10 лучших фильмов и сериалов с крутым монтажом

Всем привет, с вами Артём Бёргман и канал Art of Visual Orgasm. В этом ролике я расскажу о 10 фильмах и сериалах, которые являются настоящим пособием по монтажу. Эти проекты лучшим образом показывают, на что способен монтаж. Это видео будет полезно не только монтажёрам, но и режиссёрам, потому что, как вы наверняка знаете, работа над монтажом начинается на препродакшене. Ну а главное, что все эти фильмы и сериалы развивают монтажное мышление. А я вам расскажу, на что обращать внимание при их просмотре. Начнем мы с фильма, ставшего уже классикой и получившего статус культового. Это одержимость Демьена Шазела. Режиссер монтажа Том Кросс.
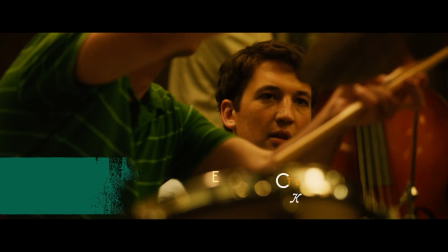Том Кросс провел в фильме шикарную работу, за что и удостоился премии Оскар за лучший монтаж.
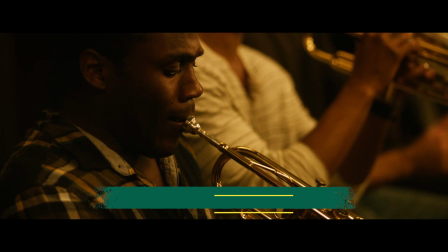Том склеил фильм в рекордные сроки, всего за месяц, а сама кинокартина была снята за 24 дня.
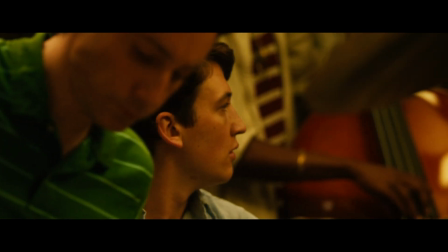Режиссер хотел, чтобы музыкальные номера в фильме выглядели как экшен-фильм.
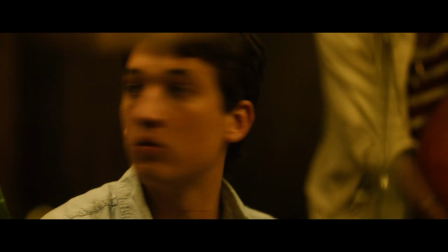Среди референсов по монтажу были социальная сеть, о которой мы еще поговорим, и бешеный бык Мартина Скорсезе.
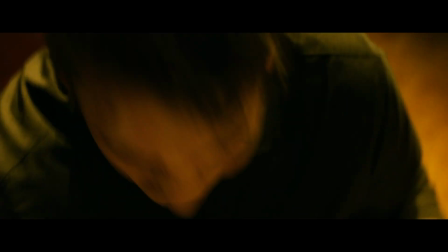В итоге эти музыкальные сцены стали настоящим украшением фильма. Но главное это то, что Демин хотел, чтобы монтаж иногда становился действующим лицом.
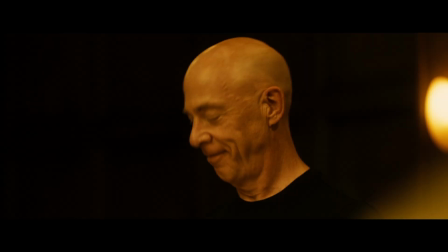Это проявляется в сцене, где Эндрю впервые оказывается в оркестре Флетчера. Здесь резкими склейками режиссер и Режмонт хотели показать,
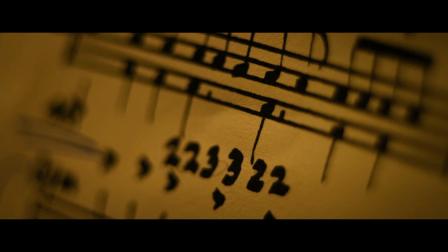что главный герой не успевает за происходящим, в отличие от другого оркестра, откуда пришел Эндрю.
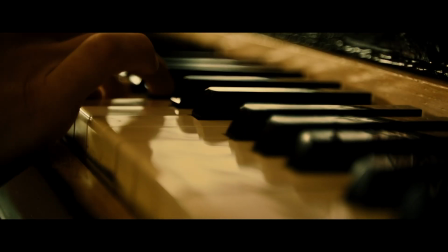Главный герой здесь выглядит потерянным и монтаж это отлично передает, так как зритель сам не успевает за темпом склеек и действий.
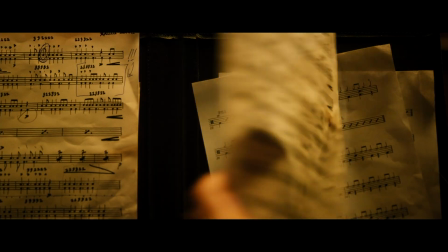Более подробный разбор монтажа фильма вы можете найти по подсказке и по ссылке в описании. Второй фильм это социальная сеть Дэвида Финчера. Режиссеры монтажа Кирк Бакстер и Энгус Уолл.
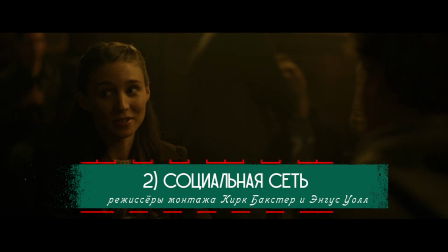В фильме очень дробный и резкий монтаж, который заложен уже в самой первой сцене.
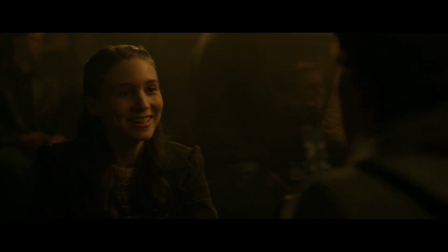Интересно, что такой нетерпеливый резкий стиль перекликается с главным героем Марком Цукербергом.
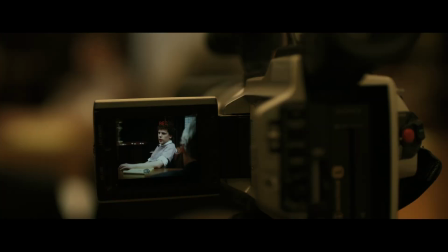Герой Джесси Айзенберга говорит в своей реплике, будто стреляет из пулемёта, а монтаж будто бы повторяет его манеру общения.
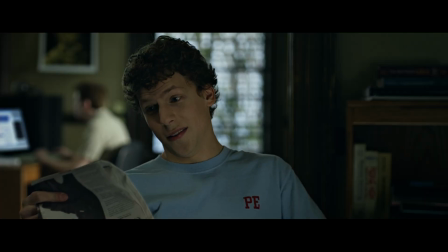Складывается ощущение, будто сам фильм смонтировал главный герой, и это отлично передаёт его точку зрения на историю.
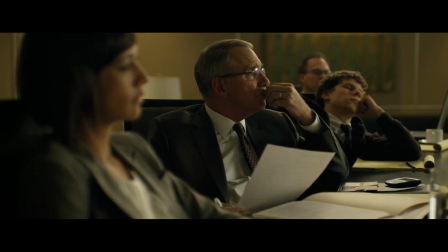Ну и как все фильмы Финчера, социальная сеть имеет отличный тайминг и умелую работу с темпом монтажа.
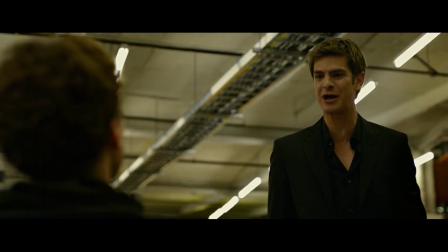Здесь четко можно увидеть взвинчивание темпа и затем его замедление, которое является отличным акцентом.
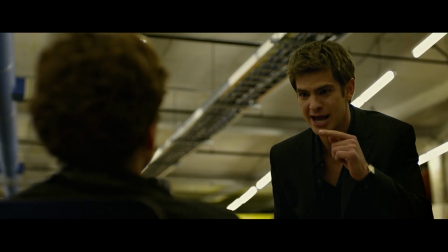Также в фильме можно встретить традиционное для Финчера возрастание крупности кадров в монтаже по мере развития напряжения сцены.
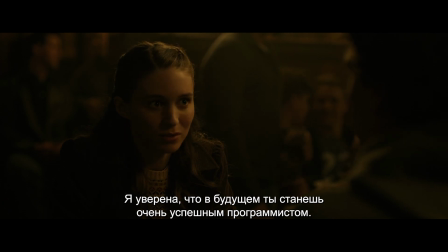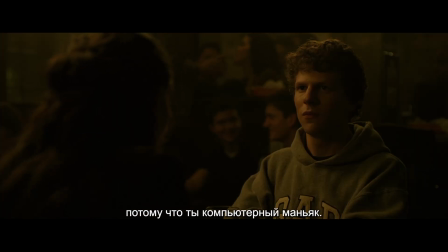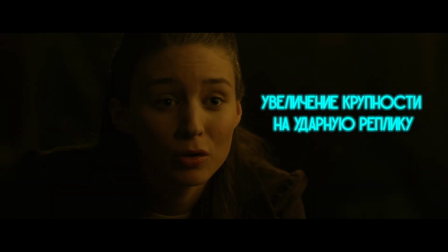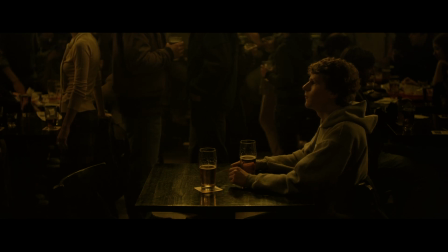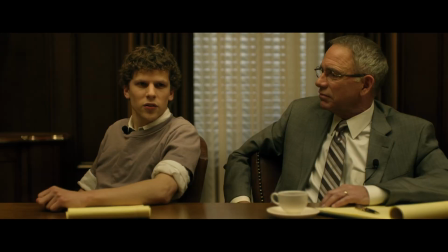Ну а что, пожалуй, самое важное, что монтаж в социальной сети раскрывает силу кадров реакций.
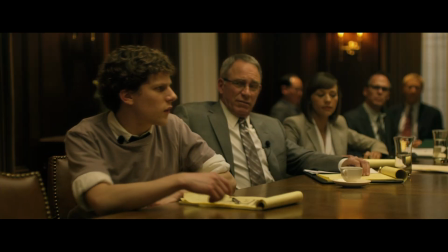Такие шоты являются необходимыми в любом фильме, и они содержат в себе огромный потенциал, так как через них мы понимаем,
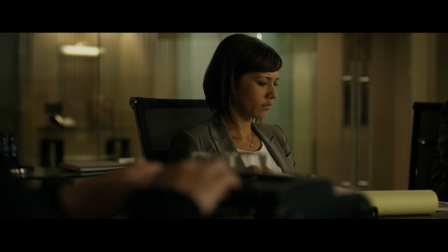как персонаж реагирует на то, что происходит в сцене, и Финчер этим пользуется всегда абсолютно гениально.
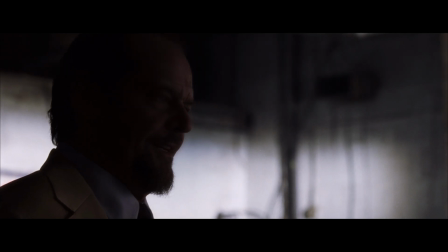Третий фильм – это «Отступники» Мартина Скорсезе, режиссёр монтажа Тельму Скунмейкер.
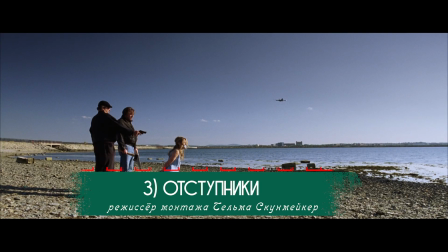Фильмы Скорсезе – пример эталонного монтажа в кино. Монтаж здесь довольно дерзкий и резкий, но всегда работает на драму.
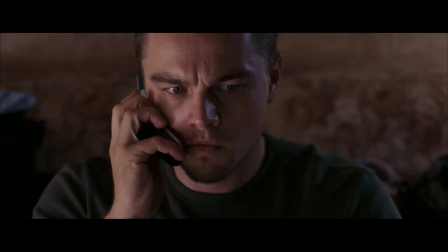Особенно хочется отметить сцену вместе с главными героями, когда они оба молчат в трубку.
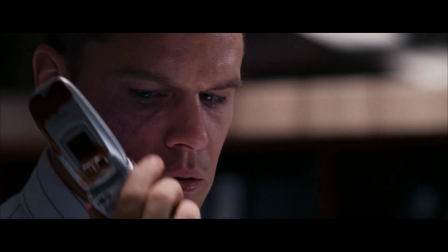Здесь Тельма и Мартин идеально тянут время в момент, когда герои молчат, а затем взрывают темп, когда персонаж Ди Каприо бросает трубку.
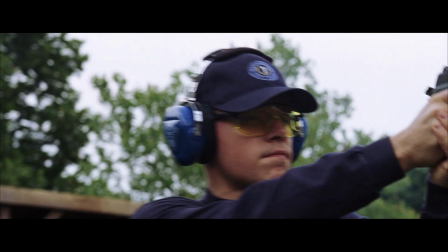В фильме много интересного перекрёстного монтажа, особенно в начале фильма, который делает экспозицию более интересной и захватывающей.
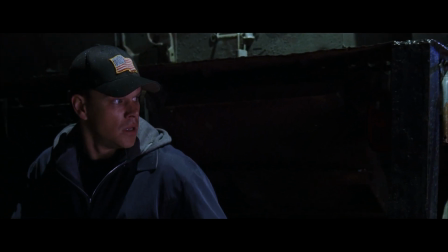Но и нельзя обойти вниманием стороной сцену погони. Здесь великолепный монтаж, который создаёт интригу и скрывает пространство, играя на нервах зрителей.
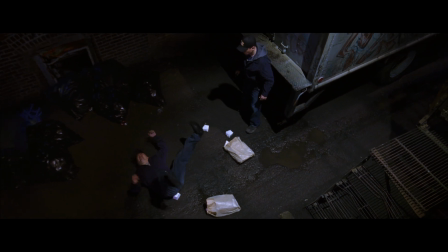Можно также отметить интересные примеры осевого монтажа и вот этот мочкат, соединяющий две сцены.